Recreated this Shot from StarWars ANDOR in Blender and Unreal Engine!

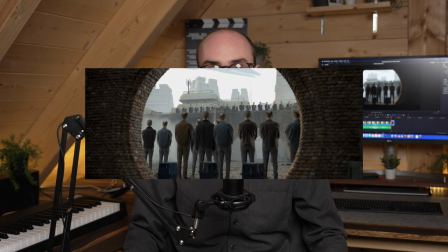I recreated this shot from Andor using only Blender and Unreal Engine. It took me only one day to make it and I've learned a few very valuable lessons along the way.
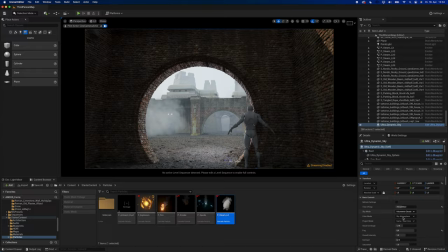I designed the scene using Blender and used Unreal Engine to add details and lighting. I then filmed myself in front of a green screen and placed the footage right into the scene.
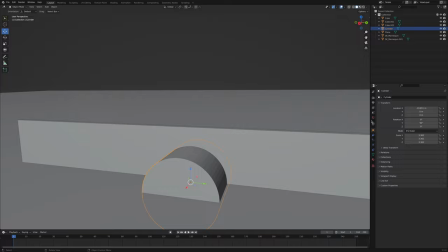Let's do this. Step 1. Block out. The first thing I always do is importing a model of a human as a size reference.
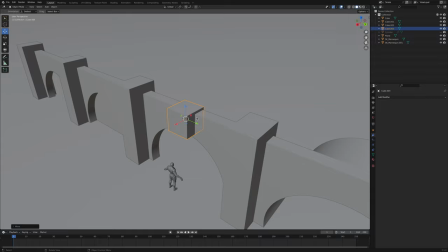Then I blocked out my scene using cubes and booleans.
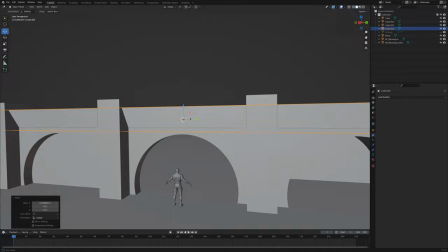Usually I don't like to add details at this stage, but since this was another one of my quick and dirty projects, I decided to bevel some of the edges using the Steps preset.
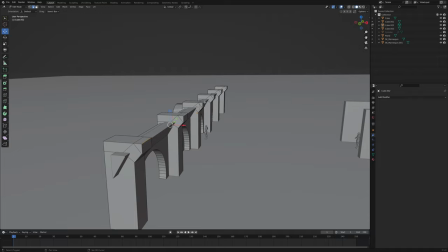This is a really handy trick that allows you to add details to your models in seconds. It's especially great for any type of brick walls or castle or temple ruins.
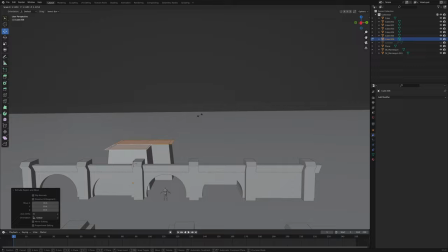The buildings in the background are also very simple. They started off as a cube that I divided using edge loops and then simply extruded some of the faces.
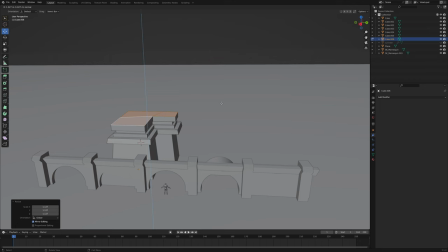About 90% of modelling sci-fi related stuff is just extruding, scaling, insetting and beveling your mesh.
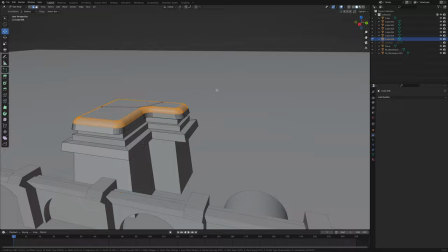I was too lazy to do another building so I just duplicated the mesh and mirrored it so the scene looks a bit more symmetrical.
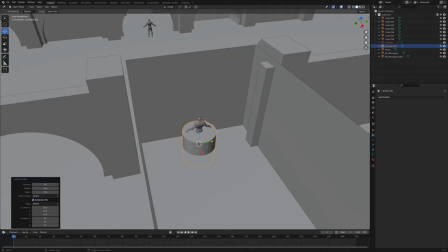Step 2, the gate. I knew that the gate in the foreground was going to be the largest element in my render so it had to be done the right way.
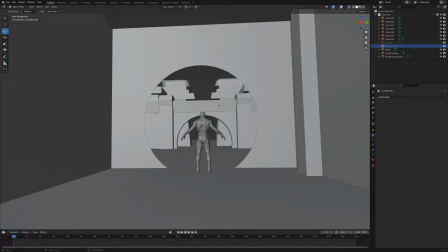And by the right way I mean the quick way that is totally not the right way. If you came here for good topology, well look away.
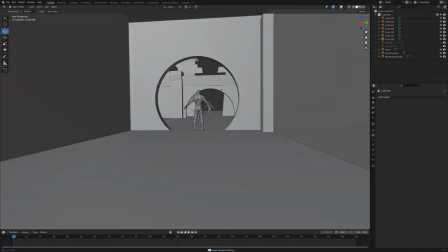I used a cylinder and a boolean modifier to cut out the circle in the middle.
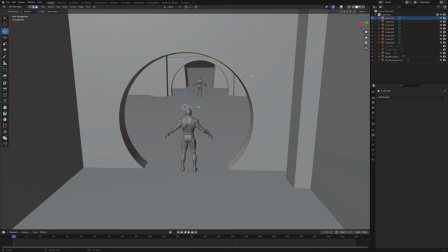I then selected the edges of the circle, duplicated and extruded them to give the gate a bit more structure.
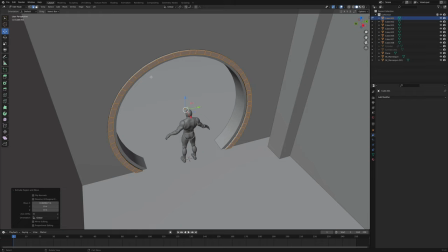Now it was time for my absolute favourite part of modelling, adding the brick details.
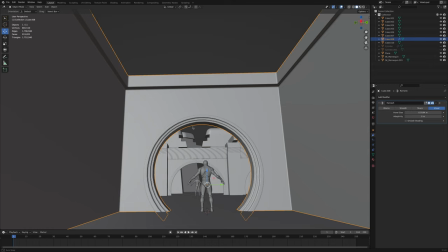Again, if you are into game design and need decent topology, look away. I used the remesh modifier to add more geometry to my mesh.
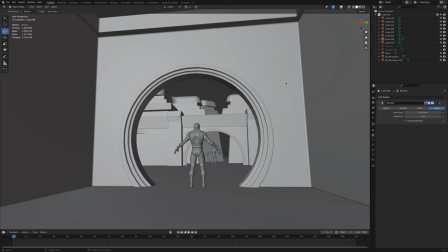At this point, adding too much geometry is better than adding too little, just be aware of the limits of your hardware. I ended up with around 2.5 million faces on my model, but that totally depends on the size of your mesh and your needs.
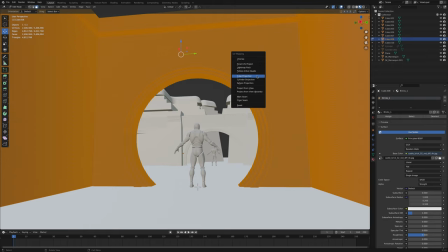I applied the modifier, imported a brick texture from Polyhaven and unwrapped my gate using cube projection.
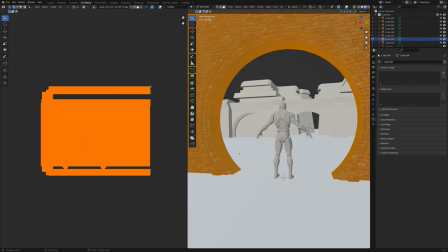It's important to do this step at this point as we are going to use the UV map for our displacement.
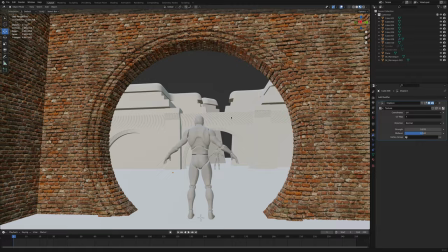Speaking of displacement, let's apply the displacement modifier and select the height map that comes with the brick texture.
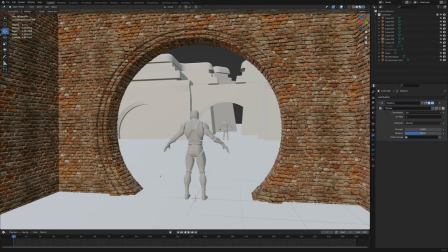Send the coordinates to UV and reduce the strength to a value that makes sense. Now that looks a lot more real than before.
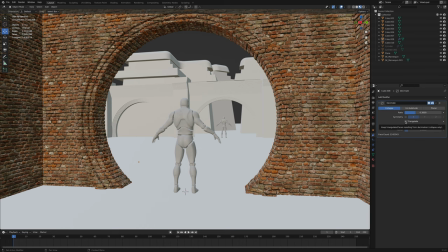To save up some space and optimize performance, I used the Decimate modifier to reduce the poly count. If you're only using Blender and don't have to export your mesh to Unreal, you can just use the displacement map within your shader and set your render engine to cycles.
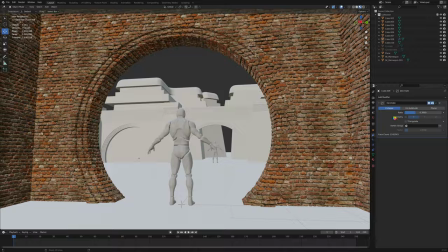Again, I'm using Unreal Engine, which does not have tessellation, so applying the displacement to your geometry is absolutely necessary.
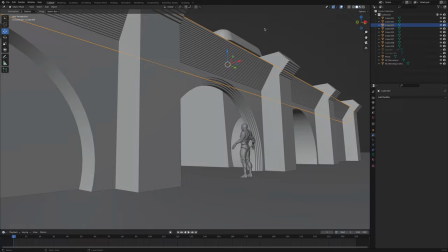Step 3 – Detailing After adding a few details to the walls in the distance, I decided that they need a second material.
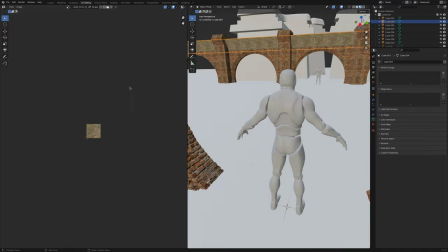But because I'm stupid, I remeshed the walls before that and had to select these parts of the mesh by hand.
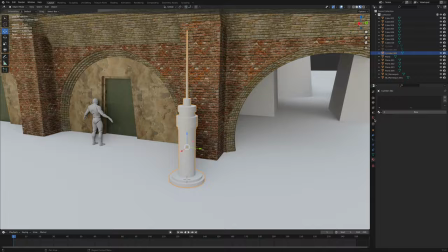I also added more walls, doors, railings, lights and cables.
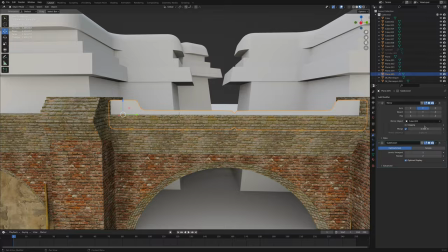If you want to know how to quickly add details to your scenes in Blender, I made a video that covers exactly that. I'll put the link to that in the description. Step 4 into Unreal.
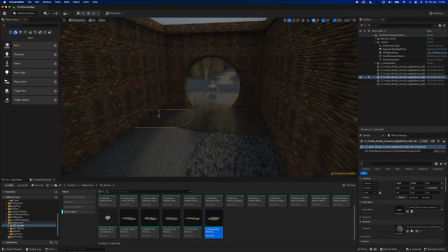I exported the model as an FBX and imported it into Unreal Engine.
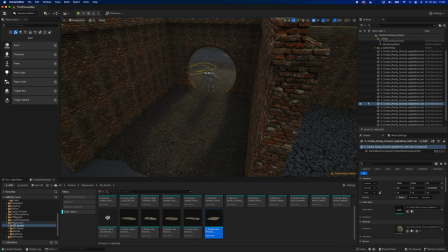The first thing I did was adding a proper ground and this asset from Quixel Megascans worked like a charm.
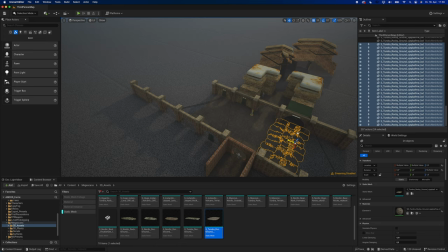I duplicated it all over my scene and to make it look less repetitive I simply rotated some of them.
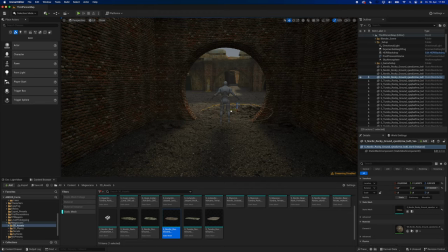To add more details I used a different asset with bigger gravel that I placed near the walls so it looked like dirt and gravel that usually builds up near walls and corners.
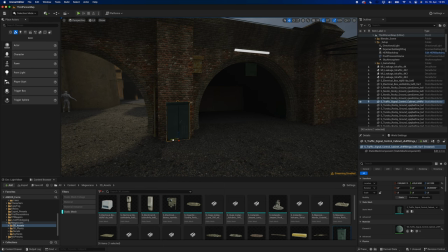I started adding props to make my scene look less empty. Electrical boxes are usually a great start as they look familiar but also give the scene a bit of a Seifeld look.
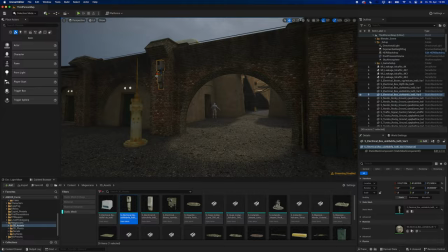At this point, the lighting really started to bother me, so I decided to add a dynamic lighting system to my scene.
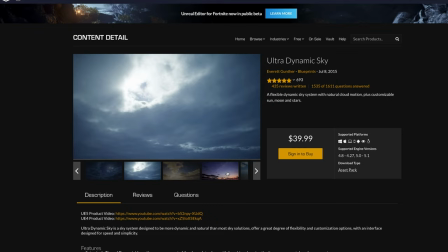I love to use ultra dynamic sky as it's super easy to use and looks really good.
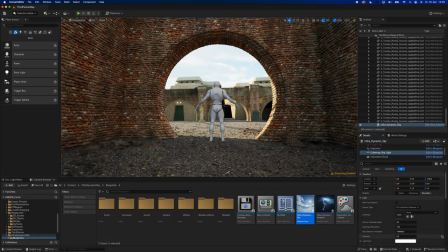It's not photoreal, but comes very close, and since we don't see that much of the sky anyway, it totally works.